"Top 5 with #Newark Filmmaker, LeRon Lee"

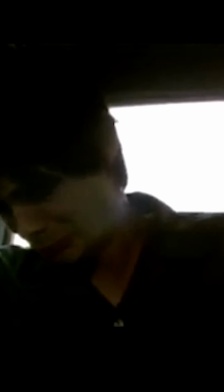movie was just put together just kind of changed everything one thing that aronofsky does well are the stories of obsession and the psychological journeys of these characters and he was able to tell four different stories,
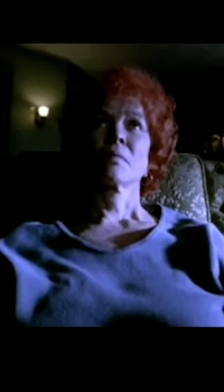four different perspectives, four different journeys, four different ways about the same thing. And these characters were all in the pursuit of what they thought was happiness.
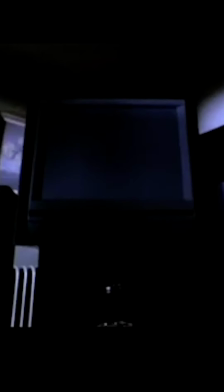And this was a running theme in his films. And it just blew me away. So we get to the scene where Sarah Goldfar, played by Ellen Burstyn, which is my favorite storyline in the film.
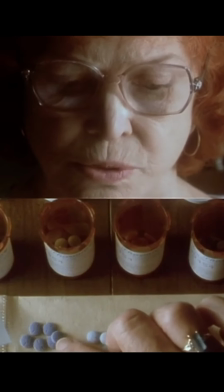She absolutely killed his role. She's taking diet pills.
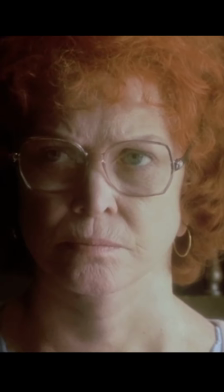We're starting to experience what is the beginning of her addiction and there's this music playing
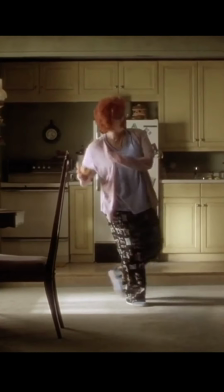and this music is basically signifying this cartoonish experience that she's having and
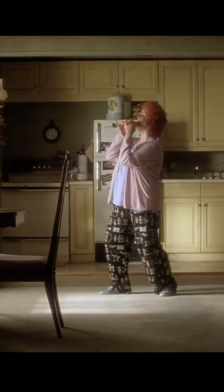we think nothing of it she's having a good time it's working
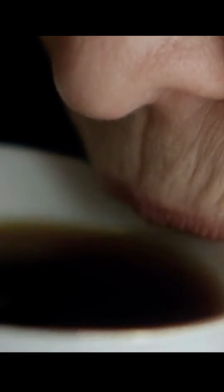everything's all good right and as the obsession grows she starts to abuse the
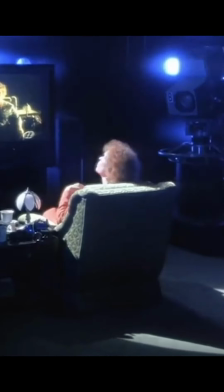drug and we hear this music again only this time it's being used for this delusional hallucination that she's having.
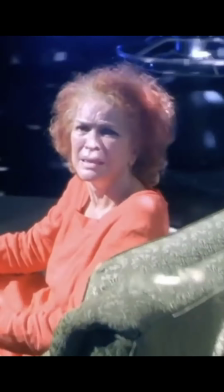I thought that was a really cool note. We just really get to see this wild and loony hallucination that this character is having, kind of reminiscent of a dream, which he does well.
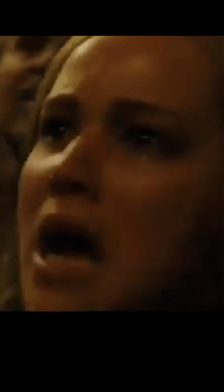We see it again in his later film, Mother, which is basically taking this same concept and multiplying it by a thousand.
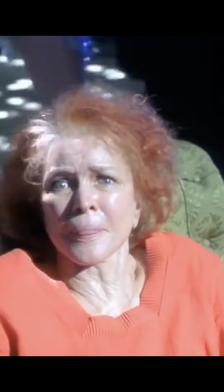But in Requiem for a Dream, as soon as that scene ends, we get the real world perspective of it, and it just gives you chills. I want to talk about The Wood. I'm going to talk about The Wood.
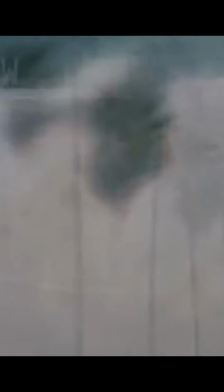This is a film by another director who is obviously as nostalgic as I am. We see it in Wood, we see it in Dope.
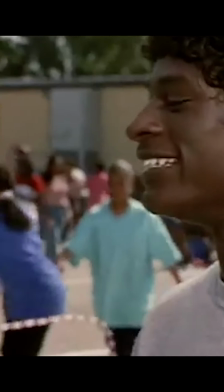There's a couple of things I look for in films. I look for character, the story, and heart. The Wood was something similar to the kind of stories that I like to tell.
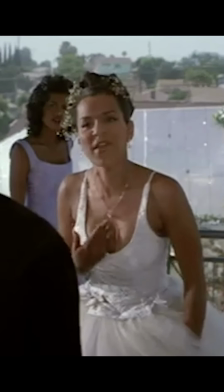Stories that are very human, but they are just unique to the likes of us, our neighborhoods, and our experiences.
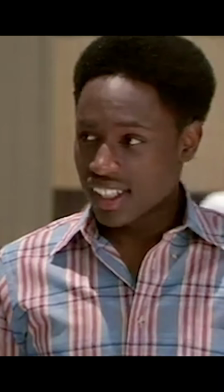But even though they take place in our environments, the humanity of the stories are relatable to anybody. These are completely universal stories, and The Wood is a prime example of that.
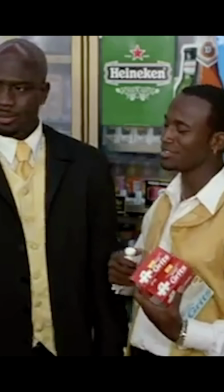So outside of this film being extremely relatable, I thought what worked really well for this film was the novelistic approach.
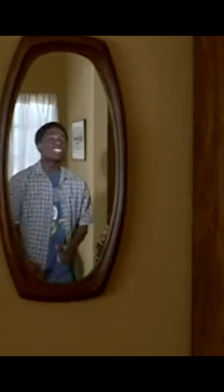The main character, Mike, is reminiscing on his childhood, and we hear his internal dialogue,
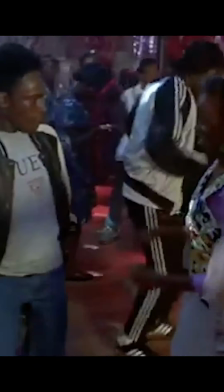and his internal dialogue is where he is now as an adult looking back on all
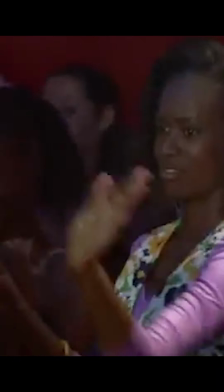of the silly and scary moments that he's experienced as a teen and what that helped us do was no matter how scary that
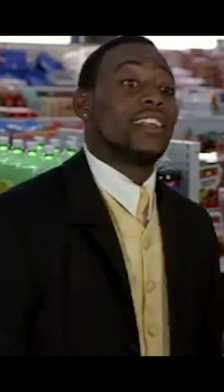situation may have been to him we also got to experience the laugh that he was now having at himself the movies that tend to be your favorite are the movies that made you feel the most no matter how it made you feel it's the fact that it made you feel let's just talk
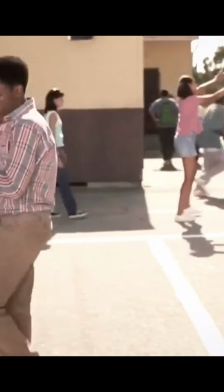about the scene where he first arrives to the school. He's very green to the area and he gets himself in some trouble, which leads into a very public fight.
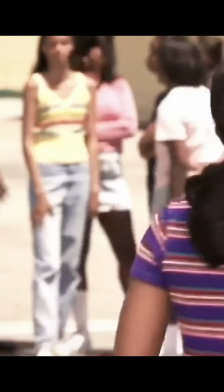One thing we know about this scene is that it's already happened and that he survived it. And we are now laughing at this with him.
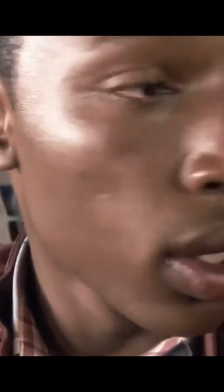It's just a scene that a lot of us have experienced. Who hasn't been told, I'm going to get my brother?
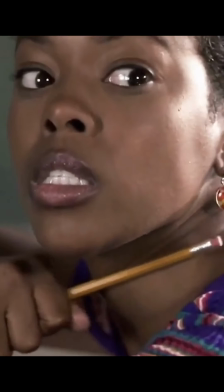Now, you got to sit there and imagine who her brother is and what her brother looks like and whether you can take him or not.
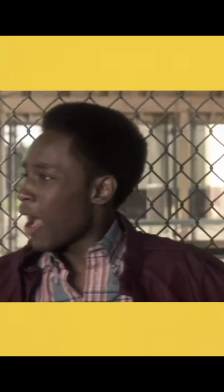He messed with the wrong one. Man, this is my fight.
Okay. Number five. So I'm supposed to be picking five. And I cannot bring myself to do that because there are so many films that have inspired me in so many ways. So here's what I'm going to do. I'm going to write down a couple of films and we're going to throw them in the pot. And I'm just going to pick one. And that's going to be one to talk about. Dead Presidents.